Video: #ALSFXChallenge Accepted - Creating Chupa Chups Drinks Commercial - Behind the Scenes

Welcome back guys, this time I created a video for Artlist sound effects challenge and of course I will show you behind the scenes of that project.
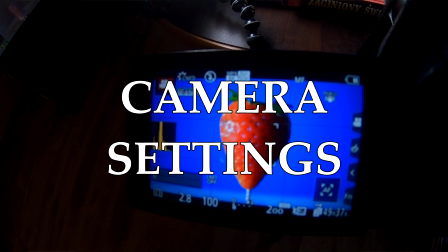(0:56)
You will see all the home stuff, camera settings, the lighting, editing and sound design. So let's get started.
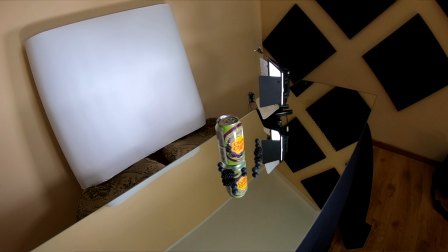(1:03)
For shooting this video I was using a mirror to get the reflection of the background that was only a white paper located on the chairs.
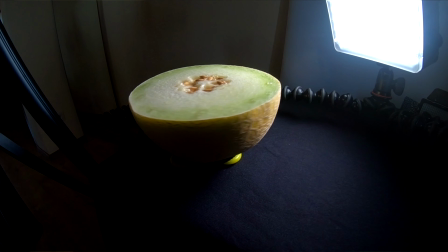(1:11)
For all the rotating shots I used a spinner and the fruits were attached on toothpick and plasticine,
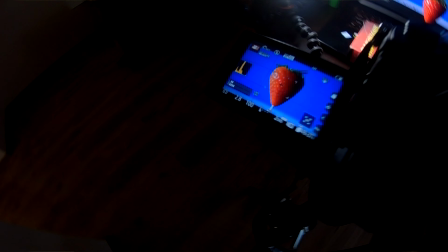(1:17)
and for masking background I used my laptop.
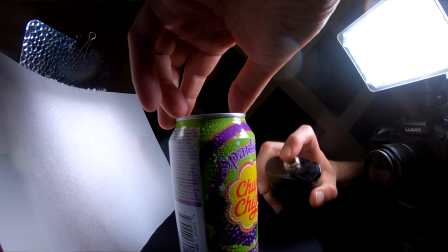(1:20)
To make the can looks wet I used perfume bottle with water and a droplet to create single drops.
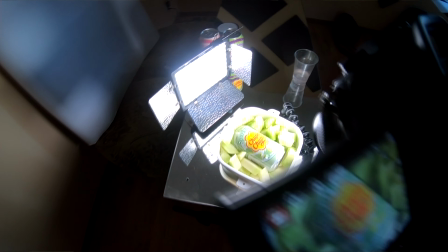(1:27)
While working with fruits I cut them on pieces and put in the food box.
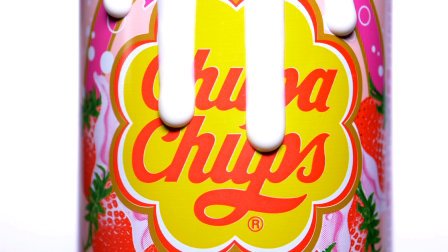(1:32)
Strawberry was actually falling into milk, but for this shot I used cream and put it on the can using opposite side of the spoon. And now let me show you my camera settings.
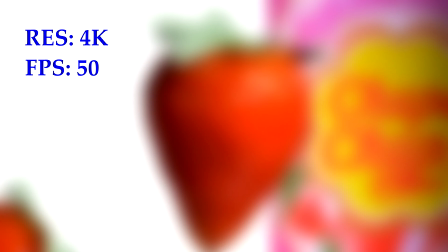(1:43)
Resolution 4K to crop image in post, 50 frames per second to slow down or speed up the footage,
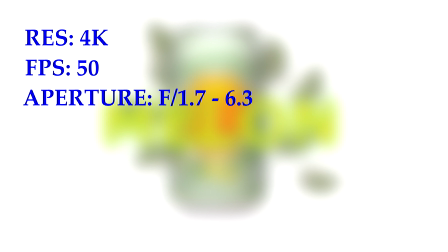(1:49)
aperture starting from 1.7 to 6.3,
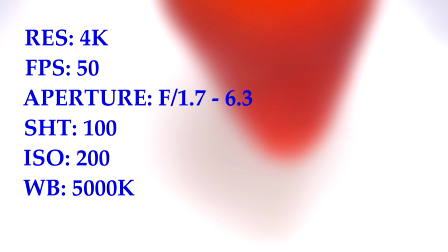(1:53)
shutter speed 100, ISO 200, white balance 5000 kelvins, color profile CNET.
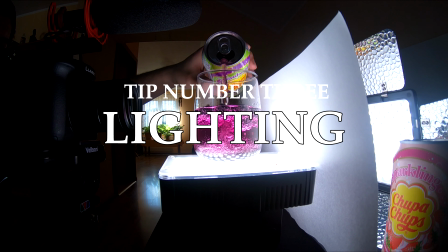(2:00)
And now let's talk about the lighting. For shooting this video I was using only two LED lamps.
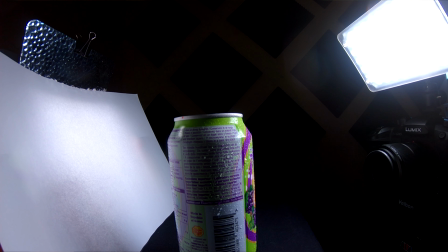(2:06)
To create shining background I set a piece of paper in front of the lamp while the second one was lighting straight on the product.
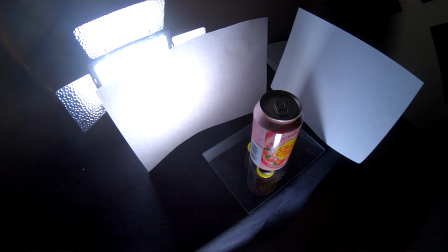(2:14)
To get the whole can lighted I set another paper on the side to reflect the light from the main lamp.
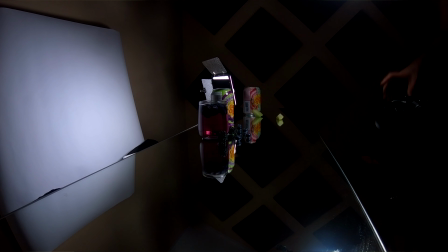(2:22)
And sometimes I was just holding the lamp in my hands on the top because in this way the drops are more visible than lighting straight.
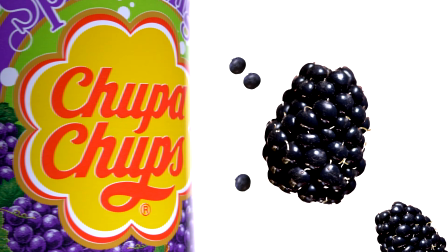(2:32)
And now let me show you some editing. All the scenes with floating fruits were created with masking.
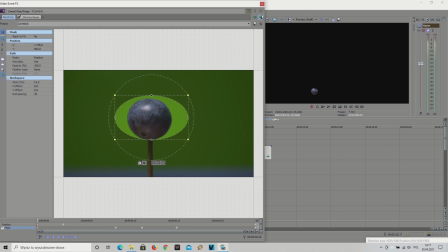(2:38)
So I need to draw the masks on each of them and with chroma key choose the color of the background as invisible.
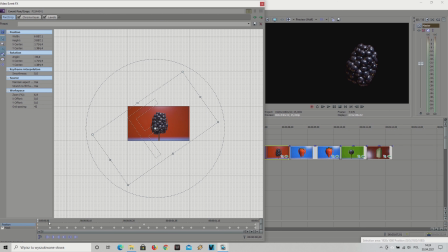(2:45)
Then match the size and add all the moves with keyframes. Here's an example.
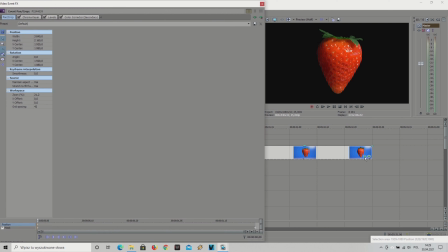(2:50)
If you want your object to be floating, open pan crop window and at the first keyframe set the start position of the object.
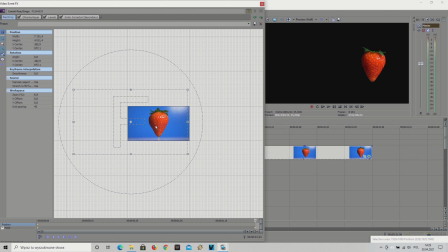(2:58)
Then move the cursor at the end and one more time change the size and add some rotation. And our final tip, sound design. If you want to improve your videos to the next level, use sound effects and don't be afraid to experiment with random sounds.
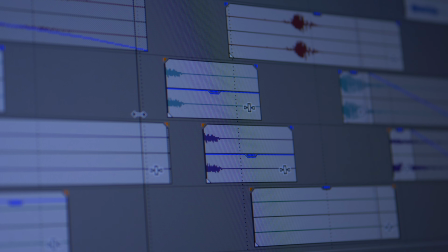(3:17)
When I first heard the sound effects from the free Artlist package, I didn't know from where to start. But suddenly so many ideas came to my mind, like, hey, why not to use horn when melon is driving through the screen?
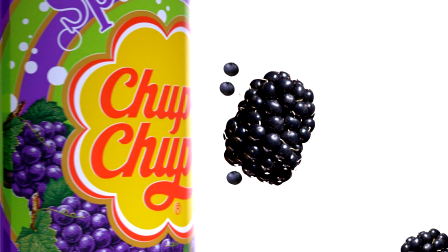(3:32)
Or spaceship when strawberries are floating? And believe me, in every single sound I wanted more and more and more. So let me show you the video with all the sound effects.
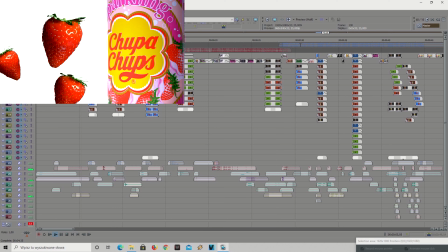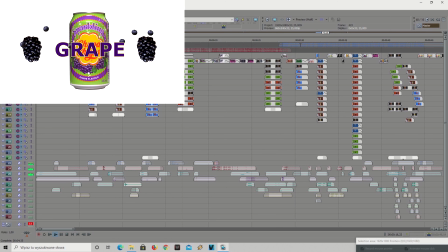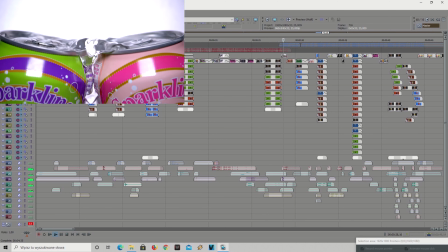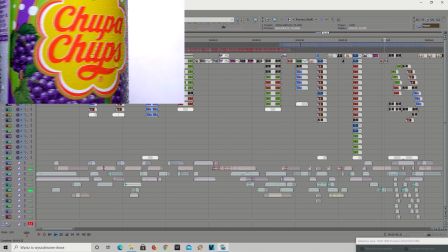Okay guys, I hope you learned something from this tutorial. Don't forget to subscribe and see you in the next video.